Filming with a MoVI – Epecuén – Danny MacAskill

Having the MOVI on board really did help with doing some shots that we definitely didn't think were possible before.
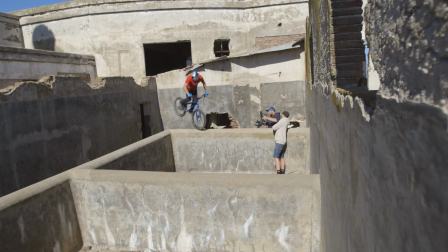10s
There's a few moments where we didn't know how to quite capture what Danny was doing because there's objects in the way but with the MOVI
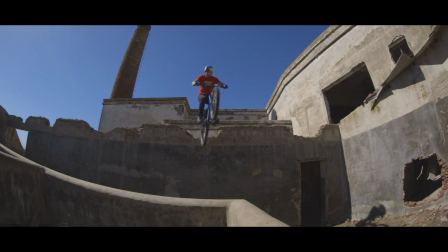17s
we could pass the camera over these objects and keep the flow of the shot and keep the flow of the riding and it really did help show Danny's
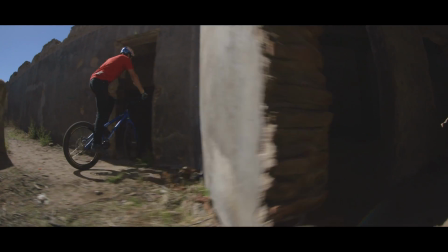23s
riding to its full potential.
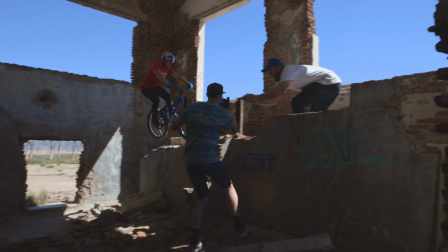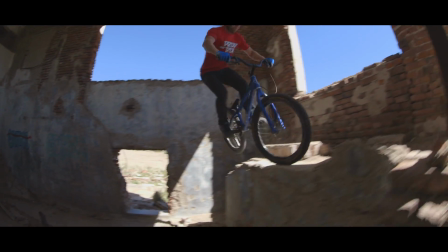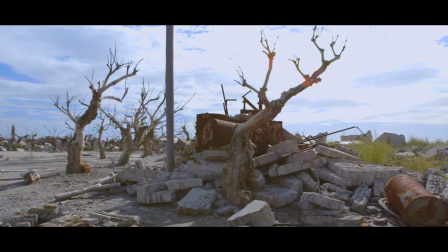38s
The MOVI really helped contribute to the overall look of the film and kept everything smooth and steady and kept that cinematic feel throughout.
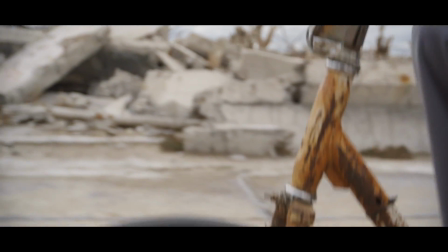It's surprising it was quite quick to set up. After the first few days it didn't take too long for me to change lenses and rebalance it.
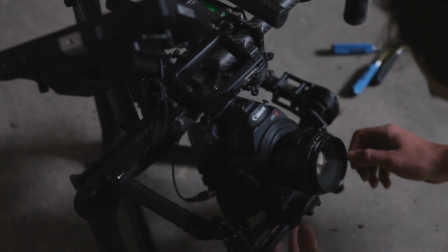59s
It was pretty straightforward and it worked really well.
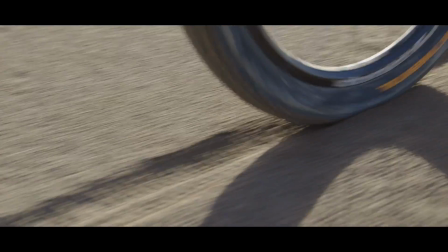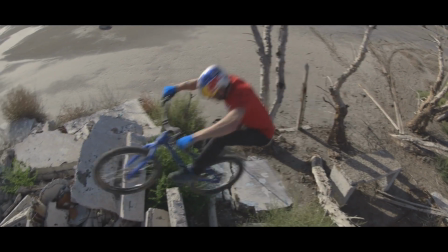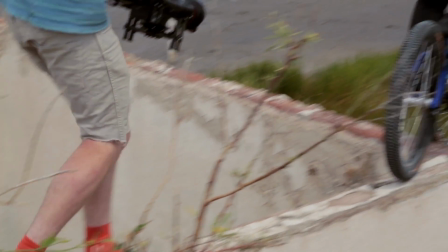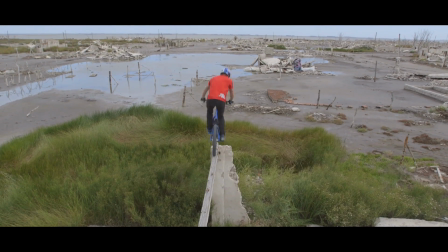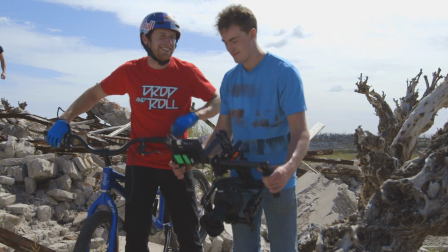81s Nice, real nice. Like it? Yeah. That's good. Yeah.
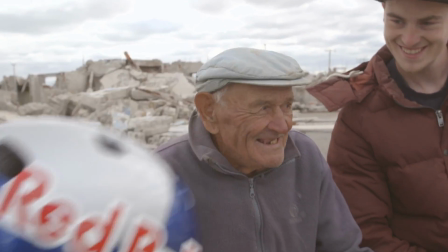89s Cool. Thank you.